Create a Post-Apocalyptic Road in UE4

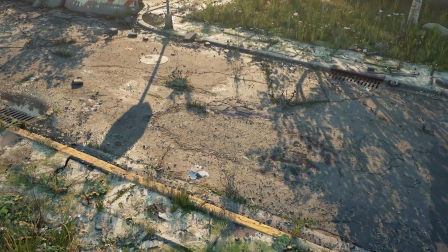0:04 Hey, everyone. Josh Powers here with Quixel. And in this breakdown, I'll be walking you through some of the techniques I used to construct this post-apocalyptic suburban street scene.
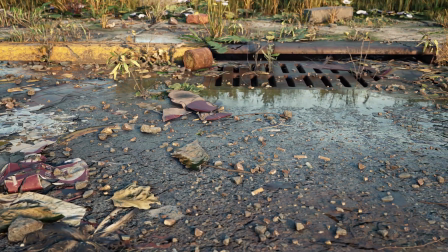0:13 The scene is almost entirely made up of Megascans assets that I not only exported straight from the library,
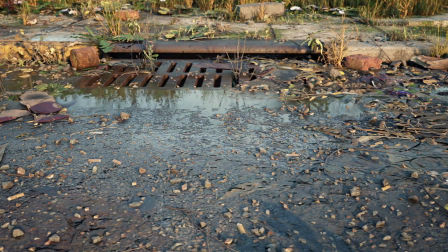0:18 but also leveraged inside Quixel Mixer to create unique environment textures for the street and sidewalk. And though creating such a detailed environment is always a challenge, the task was much easier to achieve thanks to the gigantic list of assets available on the Megascans library,
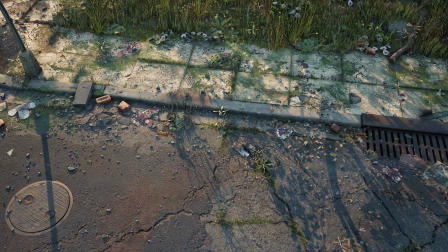0:33 which allowed me to focus my efforts on the environment art itself and not the monotonous technical work.
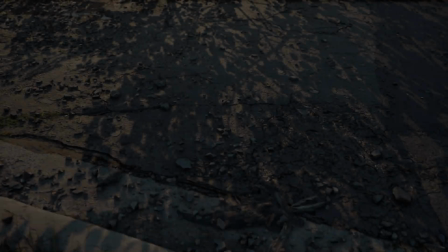0:39 Also, be sure to join us on the 23rd of this month at 7pm CET for a live stream where
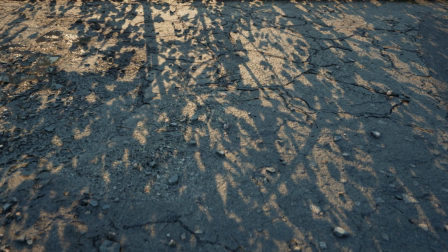0:44 I'll be going over some additional techniques in greater depth and also answering any questions you might have.
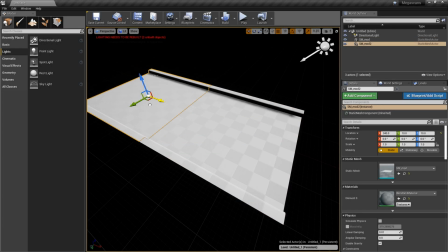0:50 And on that note, let's jump right in. Ordinarily, I would probably build this scene with modular assets that I could snap together to lay out a larger level.
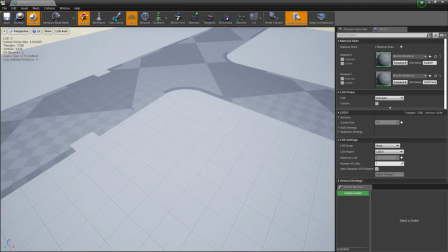0:59 However, since the scope of this level is fairly limited, I built out the street and sidewalks as unique meshes with pretty basic UVs.
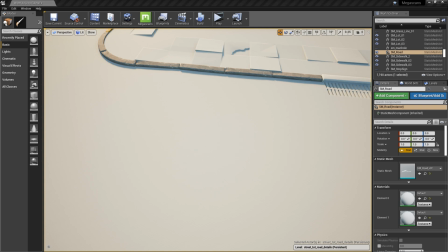1:07 OK, I've imported my geometry into Unreal, but now I need some asphalt materials to apply to the street.
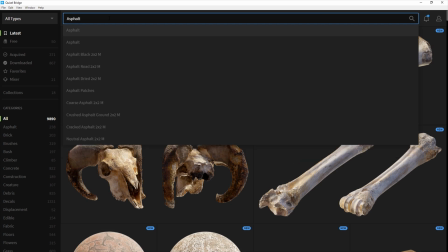1:13 There are numerous asphalt materials and decals to choose from in the Megascans library,
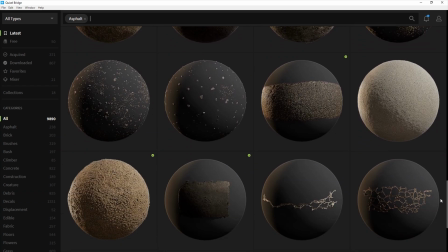1:18 but I wanted to add some custom details to these textures, so I decided to take the asphalt scans and load them up in the mixer to create my own surfaces.
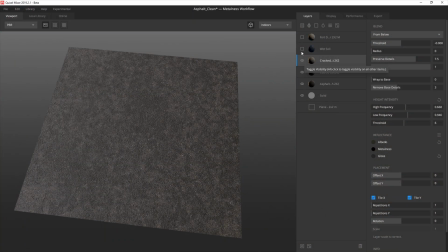1:26 The base asphalt covers most of the scene, so I wanted something that was a little weathered, but didn't have a lot of unique details that would become obviously repeated throughout the scene.
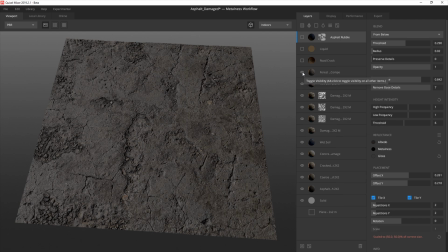1:35 I then duplicated the mix and made a couple variants of the texture, increasing the damage and adding more grime by blending in additional scan data and adding decals.
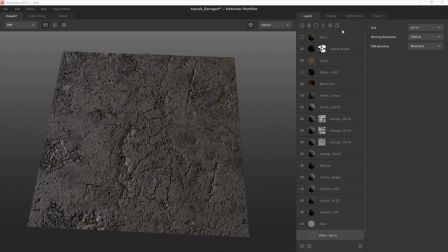1:44 Once I finished, I could either export the texture maps through the export tab, or as Victor demonstrated in the Dust 2 breakdown video, which if you haven't seen it yet, I highly recommend you watch it,
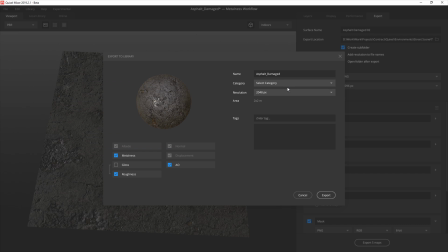1:55 I can save the mix to Megascan's library and export straight into Unreal from Bridge.
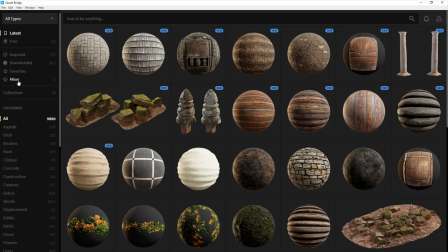2:02 To do this, I'll go into Bridge and click on the Mixer category, where I'll find the three asphalt mixes I just saved out from Mixer.
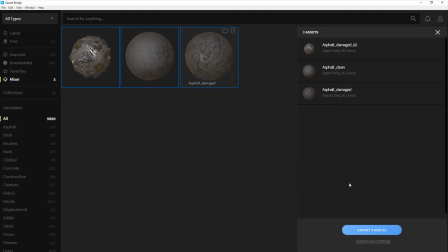2:10 If I hold down Control, I can select all three of them and export them at once.
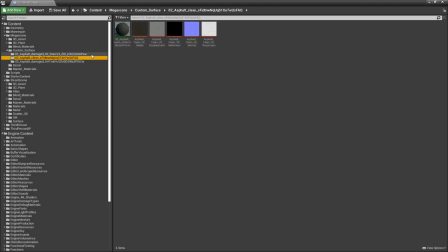2:15 Back in Unreal, I now have a custom surface folder with all three of the materials I just imported from Bridge. I'll copy each of the materials into the root custom surface folder.
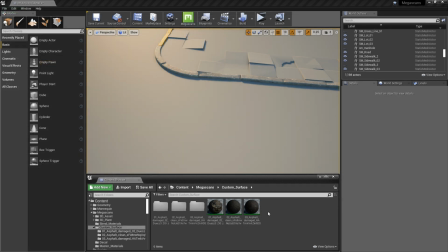2:25 Now, I could manually make a vertex blended material myself, but thanks to the Megascans Live Link, I don't have to.
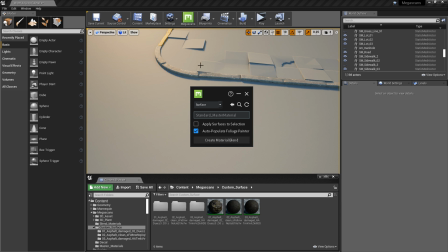2:32 All I need to do is open up Live Link, and then I'll select the three asphalt materials. And then I'll click Create Material Blend on Live Link.
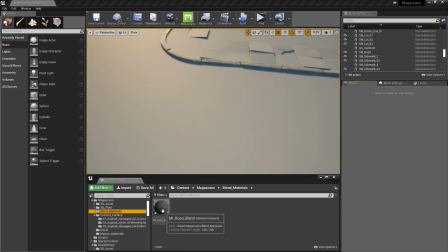2:41 If I look in a folder called Blend underscore Materials, I see that I have a blend material automatically generated for me.
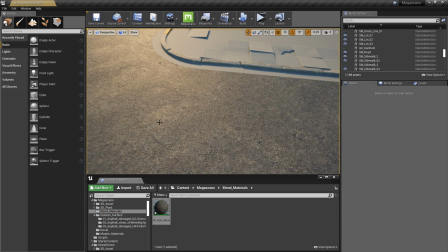2:48 All I have to do now is drag and drop it onto the road, and I'm ready to paint.
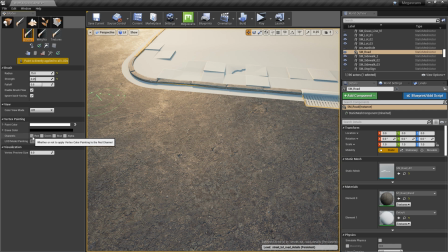2:53 With the vertex painting tool selected, I switch between the R and G channels to paint down the different asphalt materials I just imported.
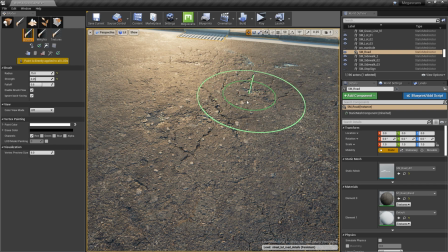3:00 Each colored channel reveals a texture set based on how they're assigned in the material, and you can even paint down puddles using the blue channel.
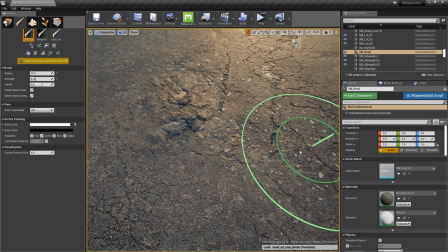3:09 However, in this case, I chose to implement the puddles through Mixer, so I don't use the blue channel. As I said before, I am primarily relying on the base texture,
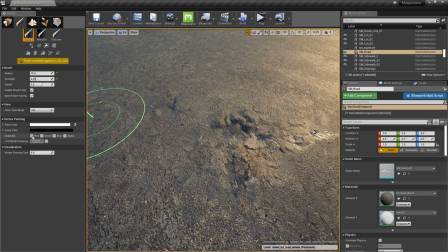3:18 and then using the secondary and tertiary texture sets sporadically to add some visual interest and textural breakup to the street.
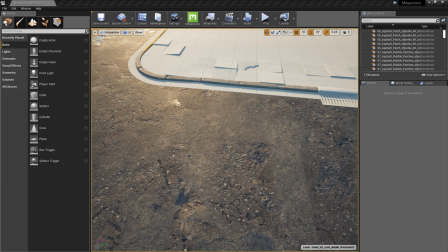3:26 This is looking pretty good, but it could definitely use a lot more detail, so now I'm ready to start adding some decals.
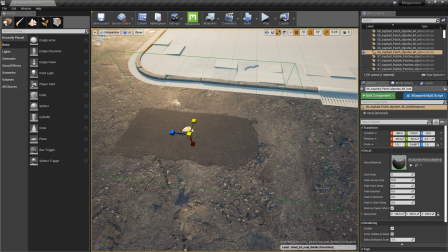3:32 Decals are a simple but powerful way to add a tremendous amount of depth and detail to any environment. It's also perfect for hiding repetitive features in your textures, and it will help make every pixel in the environment feel unique. I like to layer decals, which I can do by adjusting the sort order so I can quickly construct new,
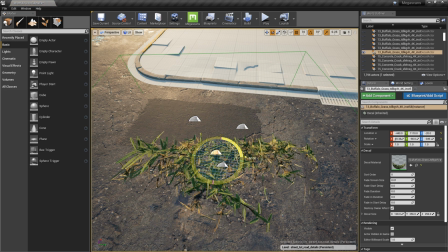3:49 unique details for a higher level of visual fidelity, as well as help me get the most mileage out of each decal.
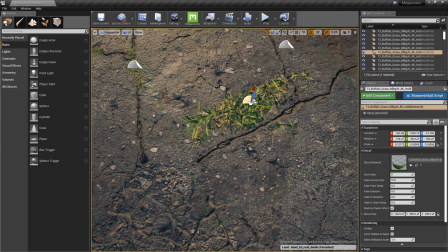3:56 For example, by placing some grass tufts just over this crack, I'm not only adding a subtle depth of realism to the shot, but I'm also disguising how often I use this same crack decal in other parts of the scene.
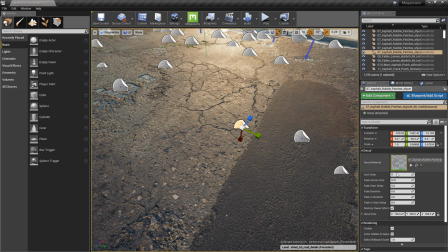4:08 And of course, decals can also be used in much more subtle ways, such as asphalt debris,
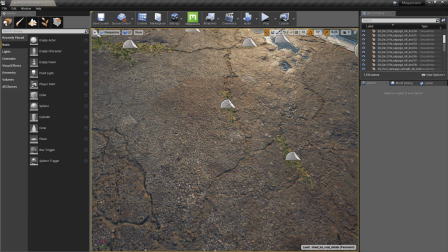4:13 dirt, grime, and leaves, which will allow you to really transform the look and feel of your scene.
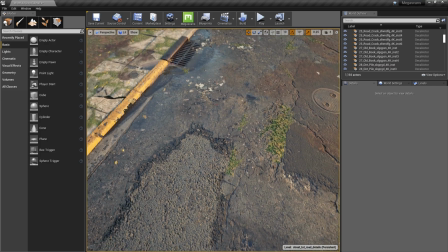4:18 After following the same process for the sidewalks, the scene is really starting to come together, so now it's time to drop in some props.
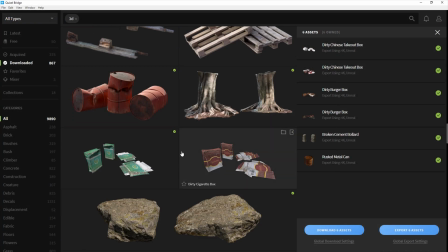4:26 I jump back into Bridge and select multiple props by holding Control, and then export them into Unreal with a single click.
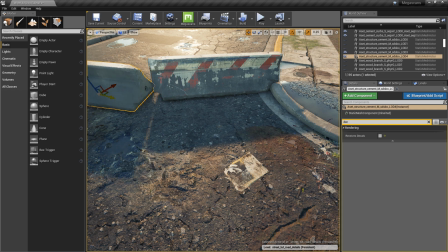4:34 I start off by placing down some of the larger prop assets. like jersey barriers, trees, road signs, barrels, et cetera.
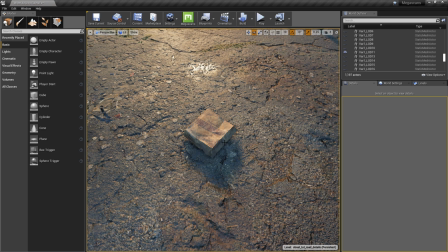4:43 I then move down to some smaller props, such as trash, food containers, and broken masonry.
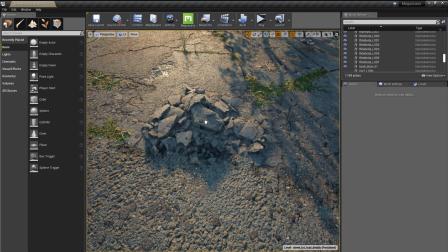4:49 Here I'm layering decals with props to really help blend this asphalt rubble pile into the scene.
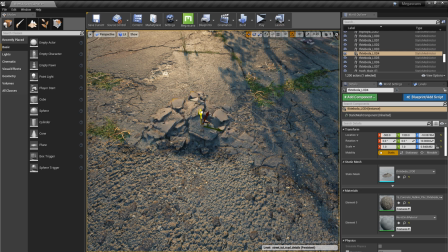4:55 Because the placed decal will bleed onto the rubble geometry, it really helps soften the transition from the prop to the ground.
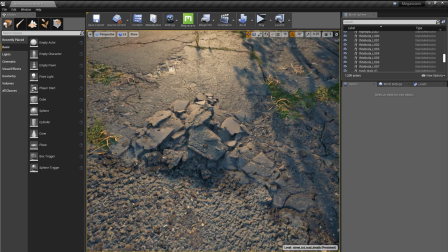5:02 As I mentioned with the decals, when you layer assets, you can get some really great looking results.
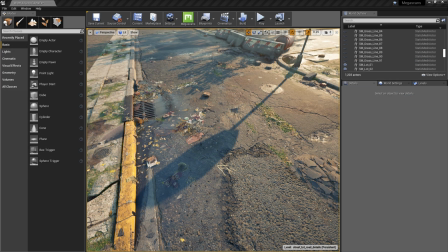5:08 Okay, so the scene is really coming along, but it's still feeling a little stale. And one of the reasons for that is because there's a lack of vegetation in the scene.
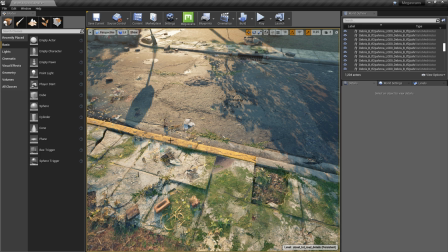5:17 In any post-civilized environment, we would expect to see nature reclaiming anything constructed by humans.
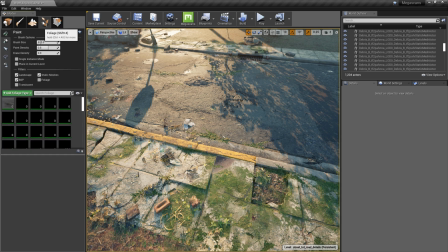5:24 To help me achieve this look, I heavily rely on Unreal's scatter tool, also known as the foliage tool.
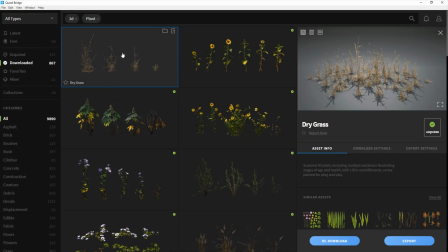5:30 Back in Bridge, I have quite a large list of 3D plants that I can choose from that will fit this scene nicely.
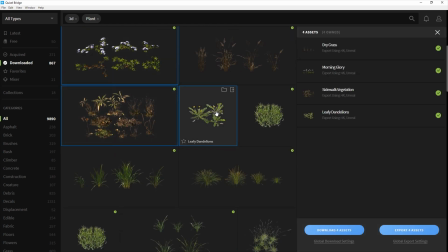5:36 I'll again select multiple assets by holding down Control, and then batch export them into Unreal.
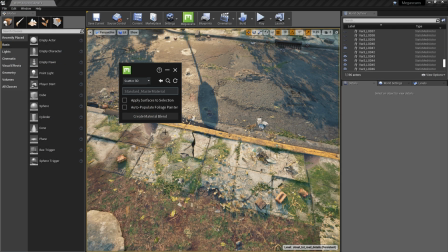5:42 I could actually have Live Link automatically propagate these plant assets into the foliage tool for me, just by checking these settings here. But I want to start out with just a few specific assets, so I left that off this time.
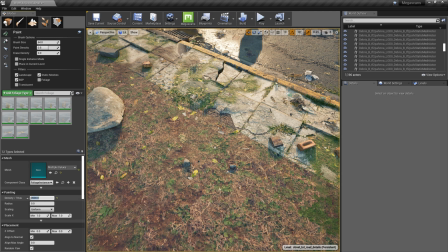5:54 I manually drag those assets into the foliage tool window, and then adjust some of the settings so that I can start painting them down in the grassy areas next to the sidewalk.
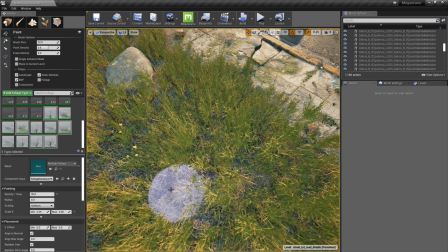6:02 I then take a few more plants, such as some dead grass, clovers, and some weeds, and more sparsely populate them around the area to mimic seasonal die-off and overgrowth of other non-grass vegetation. This not only adds more interest to the lawn from an aesthetic standpoint, but also adds another layer of realism.
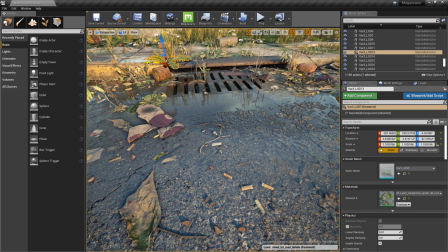6:21 I like to place some of the plants by hand, particularly in areas where I need to be mindful of the composition of the camera shot,
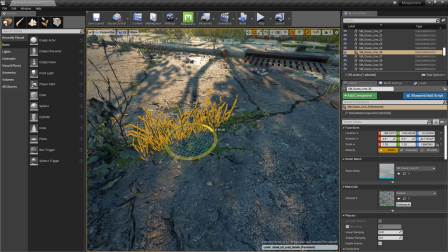6:27 or in places where I need specific scale and rotation to match up with the environment. such as grassy decals, cracks, and the curb.
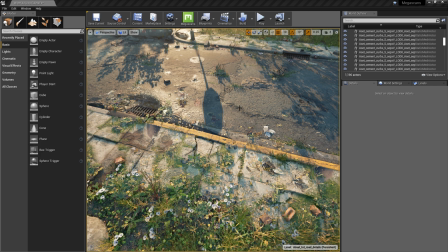6:36 So the scene is really shaping up, but I need to make sure that I have sufficient detail on the ground, especially for some of the closer camera angles I have.
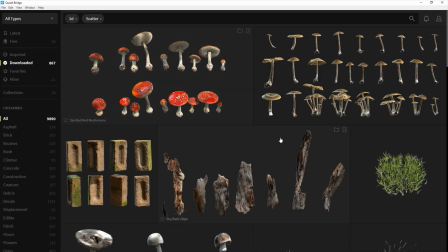6:44 I'll pop back into the library and grab some small rocks and pebbles to spread around the scene.
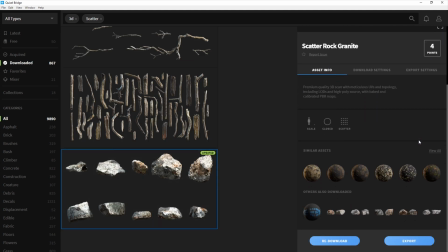6:49 Because these will be no larger than a couple of inches in world space, and in some cases even smaller than that, I can utilize a really handy feature in Bridge to set the LOD of the asset to 4 or 5, since they won't need to be too detailed. This will save me a lot of time and headache when it comes to performance, and it's all done automatically with Live Link.
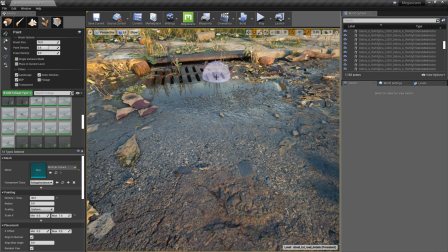7:08 Okay, with the rocks loaded up, I'll do a quick pass with my scale set a bit larger and the density a bit lower. Once I'm good with that, I scale it down a little as well as increase the density. And finally, I scale it down even further and make the density quite high,
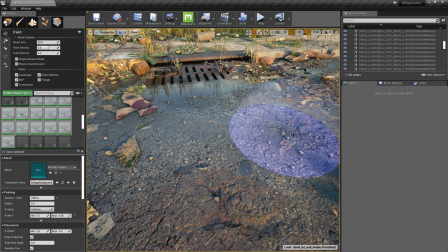7:26 and begin painting and erasing the pebbles to try and replicate a lot of the subtle detail we see on the ground in the real world. Though I'm painting all around this shot, I try to keep the bulk of the brushstrokes close to the camera or around contrasting surfaces like garbage props so that I'm not wasting polys on pebbles that will blend in with the surface right behind it.
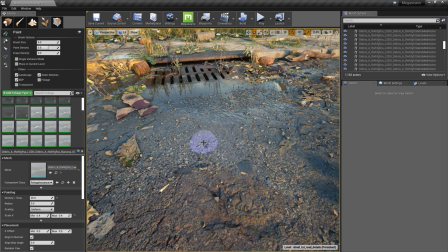7:47 I then do a quick pass with additional detail props such as small branches and cigarette butts. Though quality textures and decals can really take your scene far, there's no substitute for 3D geometry, especially on a low-angle, up-close shot like this, where the effects of a normal map really start to break down.
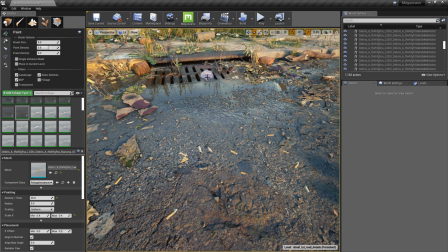8:05 The reflected lighting, in addition to the screen space ambient occlusion and contact shadows that geometry provides, adds a boost of realism that simply is impossible to achieve with textures alone.